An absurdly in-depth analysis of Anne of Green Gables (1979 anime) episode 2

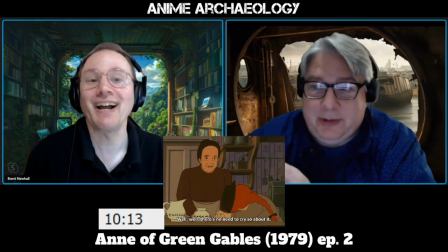This could be a short anime if Anne gets this, but we know she's not.
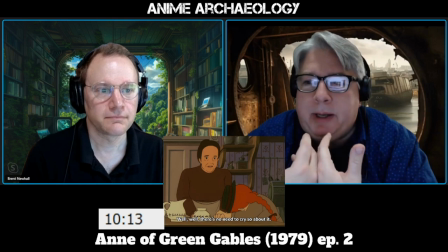But Marilla's point is just like, I'm not upset about this. There's no reason why you should be upset about this.
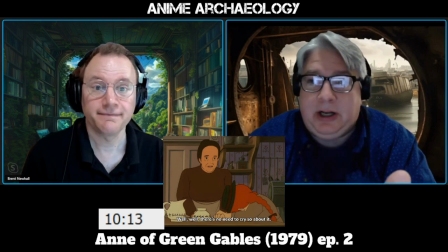It's not. It's a mistake. It's not your fault. Maybe that's what she's trying to get at. But still, it's like not what you say to a crying child. Mm-hmm. And so Anne's response is almost really appropriate.
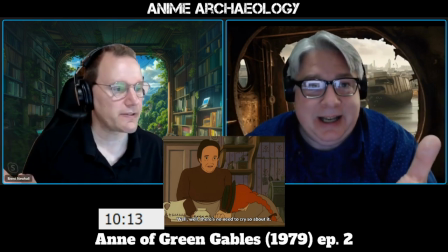Like, it is. Yes, there is a need. And in fairness, The exact line is, there's no need to cry so about it.
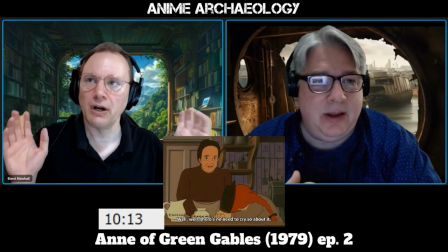Yeah. Point being, Marilla is not saying, you know, I do not allow you to have any emotional reaction.
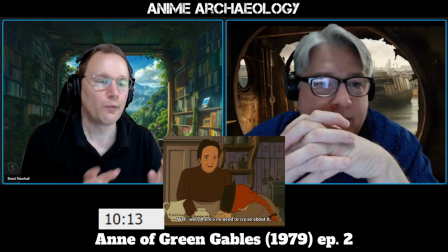She's basically saying, you know, this is over the top. Which, to your point, is not what you say to a emotionally distraught child.
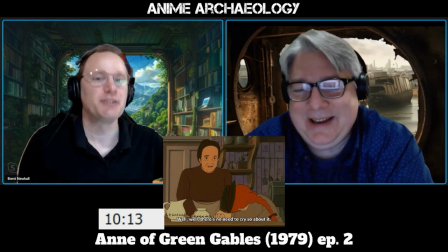Yes. Right. Like, she's allowed to have this reaction.
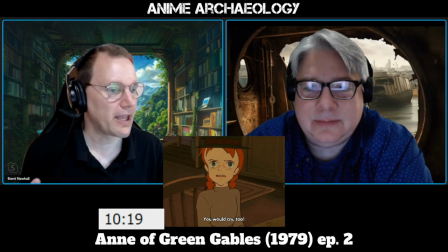Also, notice how they draw this, how they add kind of the smudges around her eyes.
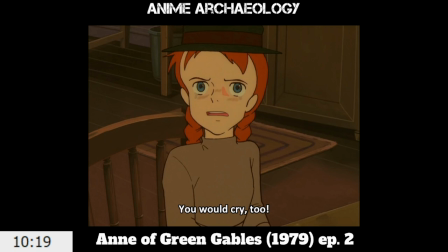Mm-hmm. Very simple effect, all things considered, but it just adds that level of the fact that she's been crying, and she has her, you know, her eyes on her sleeve, which is a little dirty, and it just it adds a lot to the scene.
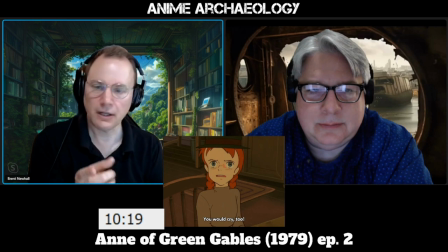You also notice, like, kind of to your point, not only is this a very appropriate response,
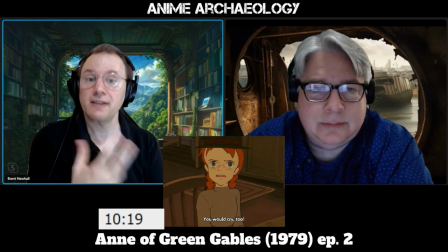notice how Anne is treating this adult who nominally has a lot of power over her. She is like responding, no, I'm going to correct you on this.
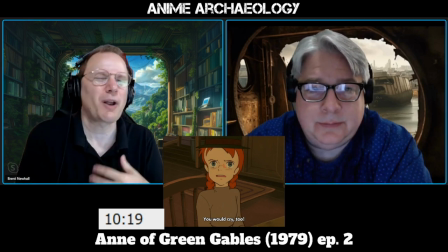Yeah. It's not quite mature, but it's kind right. of this defense of herself.
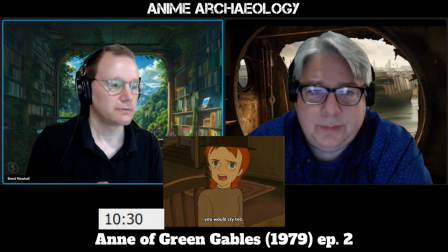To that point, here's my little theory. Because Anne grew up in an orphanage, and as we later find out, there wasn't a lot of, and her other experiences didn't give her a lot of advocates, so to speak.
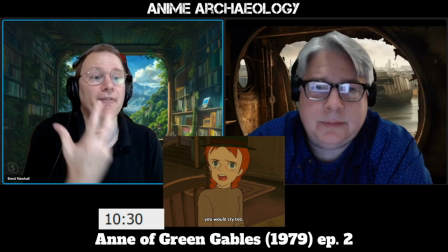Anne has always had to be her own parent. She's had to advocate for herself and defend herself in any situations that arise.
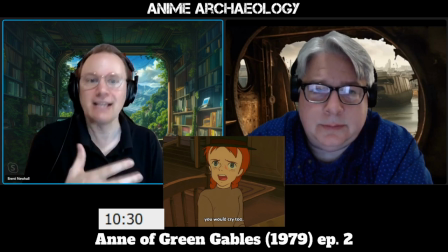And you don't see, like, specific situations of that in her past, but you can easily surmise that if she right. got bullied or whatever, she had to stand up for herself.
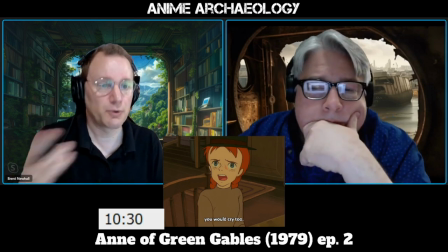That's what she's doing here. She is being her own mother, really, to Marilla, of saying, you know, here is what this child is going through.
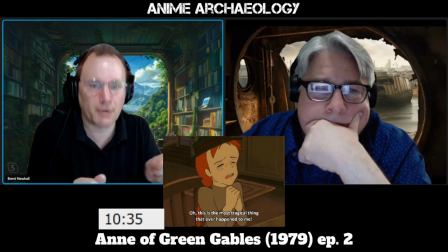And then Takahata adds a little bit of humor by having her mispronounce tragic as tragical.
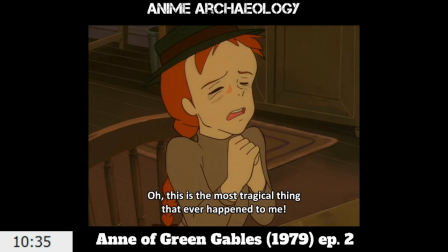Yes. Which just lightens the mood slightly, just enough to kind of give us a breath from...
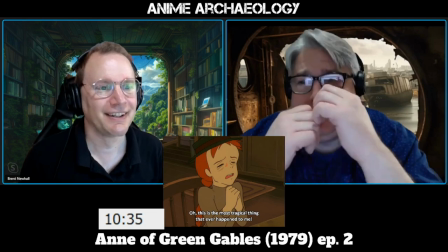Yeah, just from us going, I'm crying.
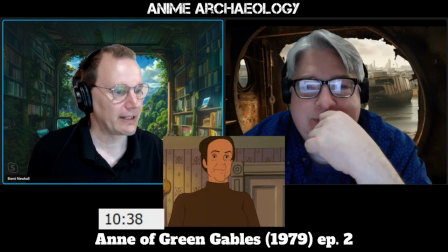And Marilla gets a little bit of a smile, right? Which tells us a couple of things, right?
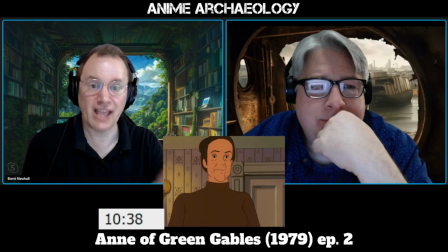It tells us that Marilla is able to see the humor in a situation, so she's not heartless.
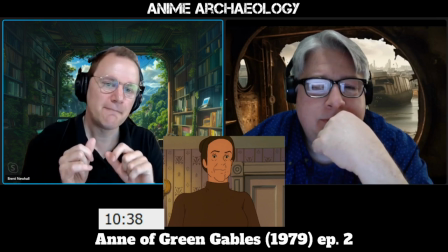But it also tells us that she's maybe not quite connecting emotionally with her still.
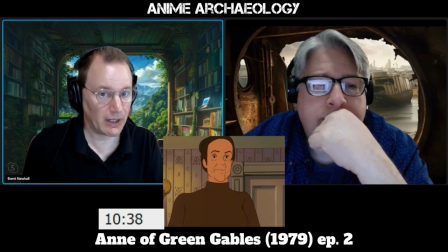But it further points out that Anne talking back to Marilla did not cause Marilla to, like, slap her or spank her.
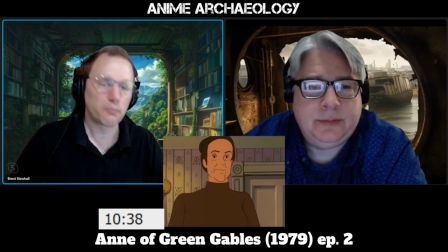Right. You know, she's like, you know, probably inappropriate for a child to do, but I'm not freaking out right now.
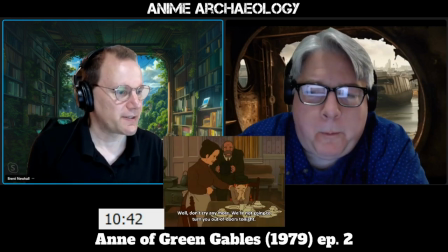Yeah. Now, this is very mild comfort.
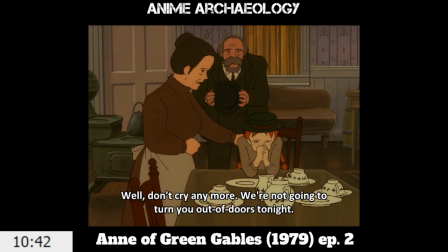Yeah. But I suppose she is... trying? Yeah, she's trying.
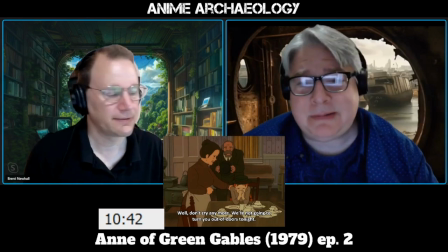She's doing all she can. Yeah. Oh my god.
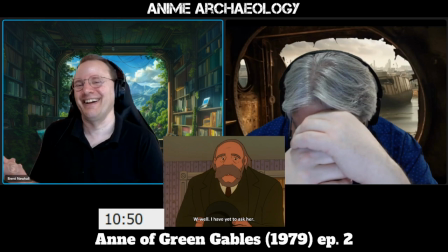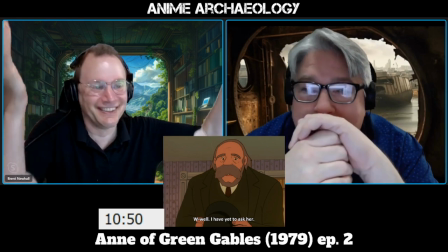Forgot. I assumed that they knew that he knew her name. Oh my goodness!
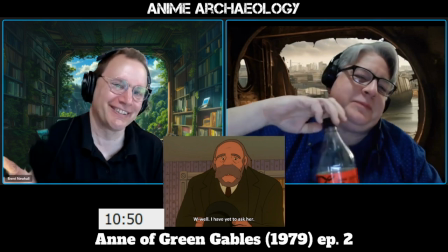With all the words that came out of her mouth, her name was not one of them.
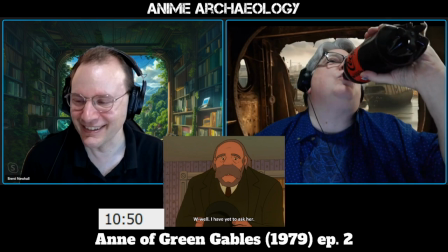Yeah. Oh boy.
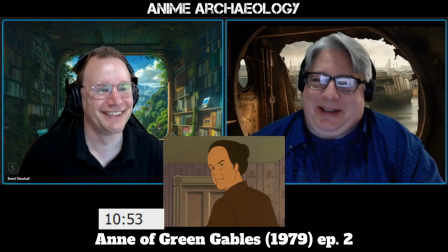You like dumbass.